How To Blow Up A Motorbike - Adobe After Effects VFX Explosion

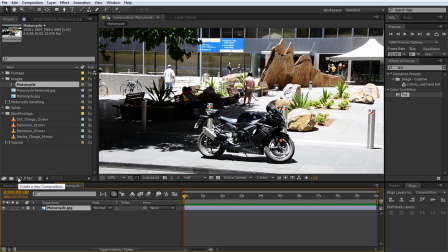You can do this by dragging the image onto the Create New Composition icon. Reduce the duration of the composition to just a few frames. Trim down the image layer to be only a single frame long.
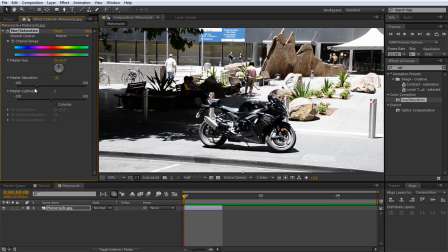Just like before, apply a hue and saturation effect to the layer and bring down the saturation and lightness to make the bike look dark and charred.
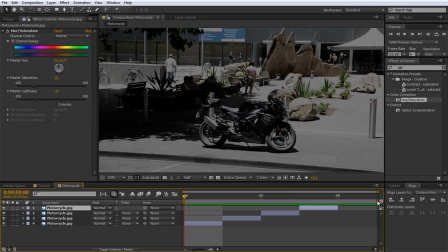Then duplicate the layer a few times and shift each frame over to stagger them until your composition is filled with single frame layers.
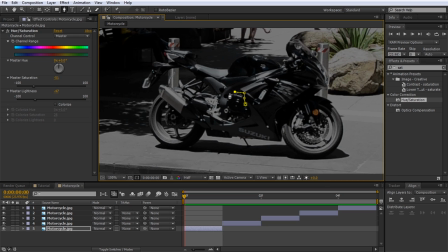Now go through the individual layers and cut out a different small piece of the motorcycle for each layer. These bits will be the shrapnel particles we will spawn for our explosion, so I recommend picking parts that aren't too distinct.
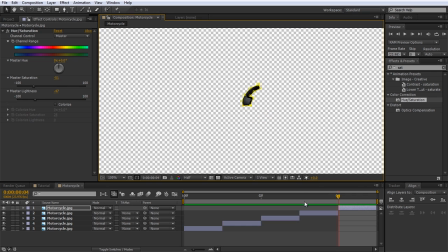Finally, move all of the motorcycle bits into the center of the composition.
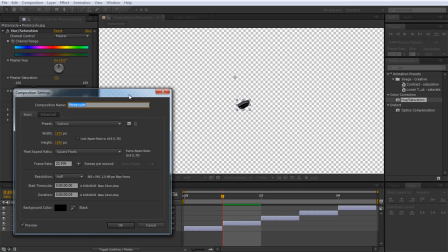Open your composition settings and reduce the resolution to just fit around the layers.
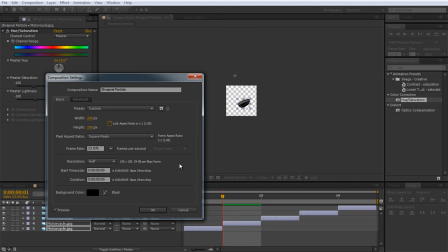I will also rename the composition to Shrapnel Particle. You should end up with a small composition with one frame for each different motorcycle fragment.
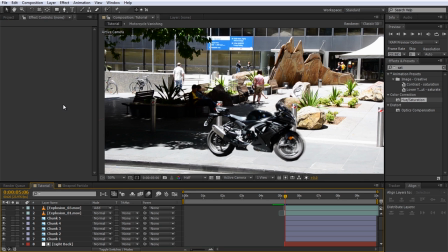Go back to your main composition and drag the Shrapnel Particle composition we just created into it. This is important. Ensure the layer starts exactly when the explosion hits. Disable the visibility on the Shrapnel Particle layer.
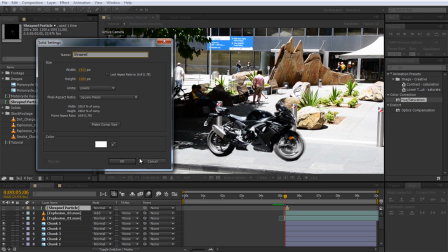Create a new solid and call it Shrapnel. Apply the CC particle world effect to the layer.
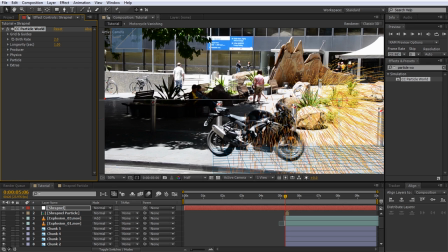Now, I wish the particle world effect would use the same scale as the scene, but unfortunately it does not.
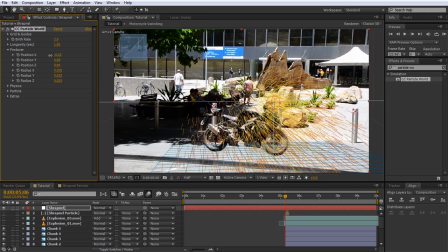This means that you will have to open up the producer options and move the producer in X, Y, and Z coordinate manually to position it as best as you can at the same position as the bike. Again, this layer does not need to start until the explosion hits. Ensure the particle layer starts at the same time as your explosion, and this is important, at the same time as the shrapnel particle composition.
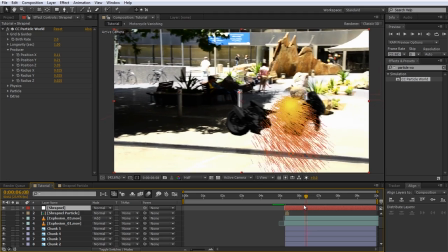Scrub through your footage to make sure it sits at the right depth and follows your shot correctly. I might just push it back into the scene a little bit more.
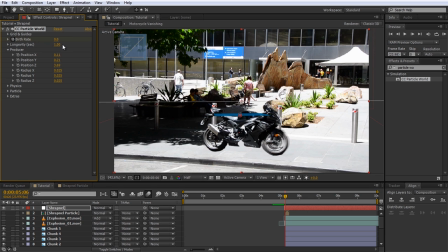Now animate the birth rate to start at 0. Move forward one frame and set the birth rate to maybe about 3.
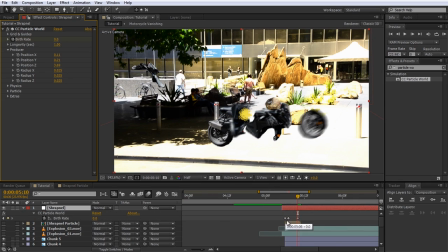Move forward another 2 frames and set it back to 0. This will cause a small burst of particles to be emitted from the producer. Let's change the particle to use the frames of our shrapnel particle composition. Open the particle options and change the particle type to textured disk.
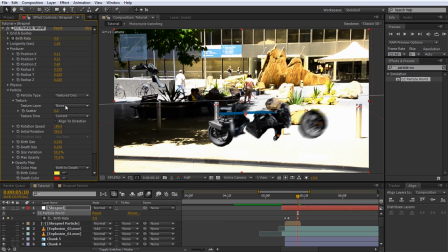Expand the texture. Set the texture layer to the shrapnel particle and the texture time to birth. Birth tells all particles emitted at this moment to take the current frame from the texture layer and hold the image. This is why it's so important to have the shrapnel particle layer positioned at the moment you are emitting the particles. If
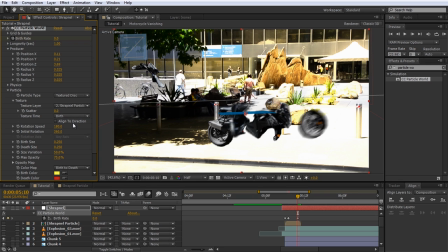it's not at the right time, the particles will not be able to select a frame when they are spawned and will become invisible.
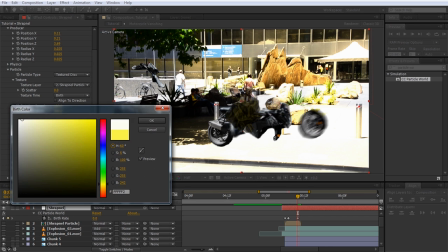Now change the start and death size to something fairly big like 10 and change the birth and death color to white, since we don't want to tint our particles.
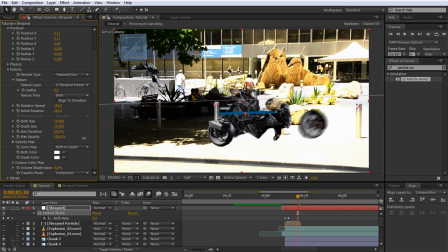They're pretty black already. Also, set the opacity to 100% because we do not want our shrapnel to be semi-transparent.
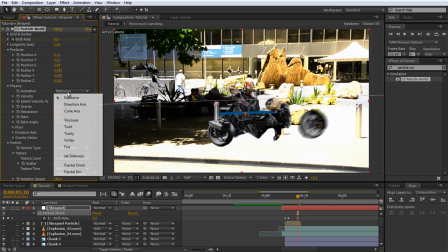Now open the Physics tab in the CC Particle World effect and ensure the animation is set to explosive.
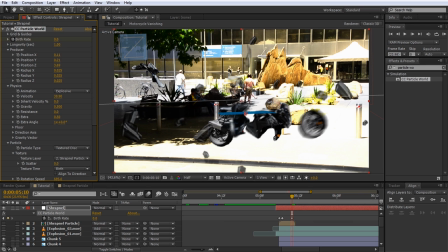Increase the velocity to around 30 to have the particles shoot out from the motorcycle when it blows up.
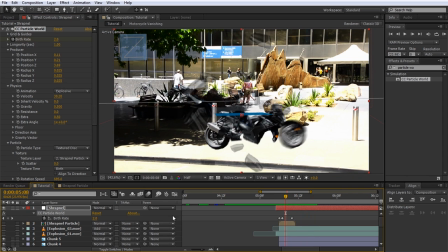Scrub through your footage and tweak as required. Nice. I will also enable the motion blur option on the particle layer to make it look a little bit more realistic.
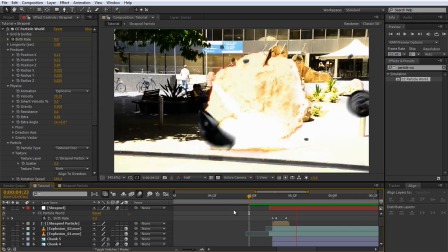Let's re-enable the explosion layers and check out what we've got so far. Actually, let's also quickly add some shadows to the particles.
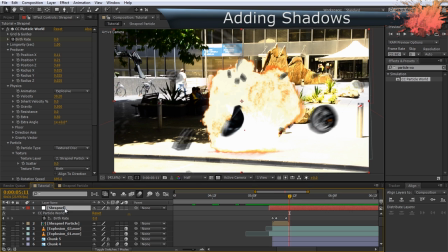Simply duplicate the shrapnel layer and call it Shrapnel Shadows.
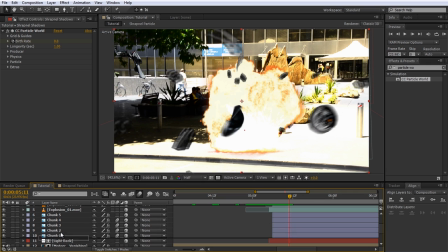Move this layer below the particles, the explosions and the animated chunks of the motorcycle, just above the lighting layers. We now need to position this layer on the floor. We already have a layer that is positioned on the floor, our light floor layer.
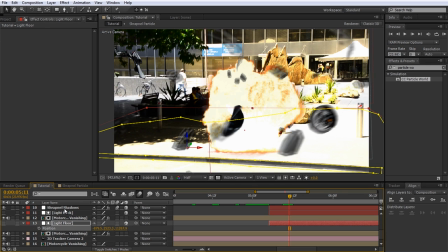Turn the Shrapnel Shadows layer into a 3D layer and copy the position and orientation from the light floor layer onto it.
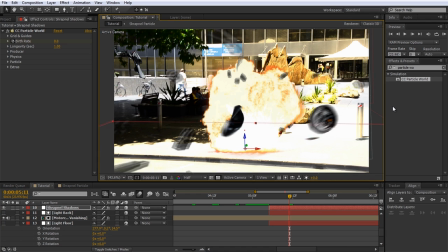The shadows layer should now sit nicely on the ground. We just need to position it a little bit better and scale it up to suit our scene.
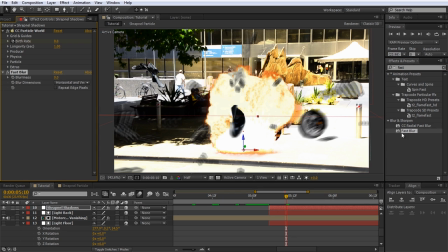Search for the fast blur effect and apply it to the shadows layer. Increase the blurriness until your shadows are nicely blurred out. Because I think the shadows are a bit too strong, I will also lower the opacity of the layer to around 50%.
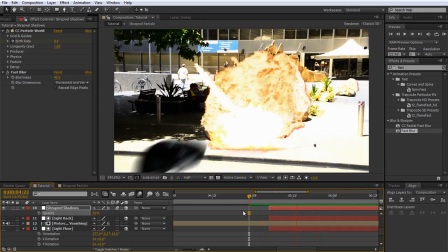Sweet, shrapnel particles and shadows added into our scene.
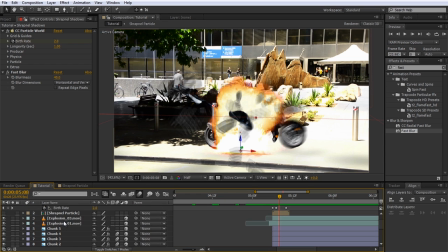Because no vehicle explodes without some dark black smoke, let's add a black smoke cloud in between the explosions.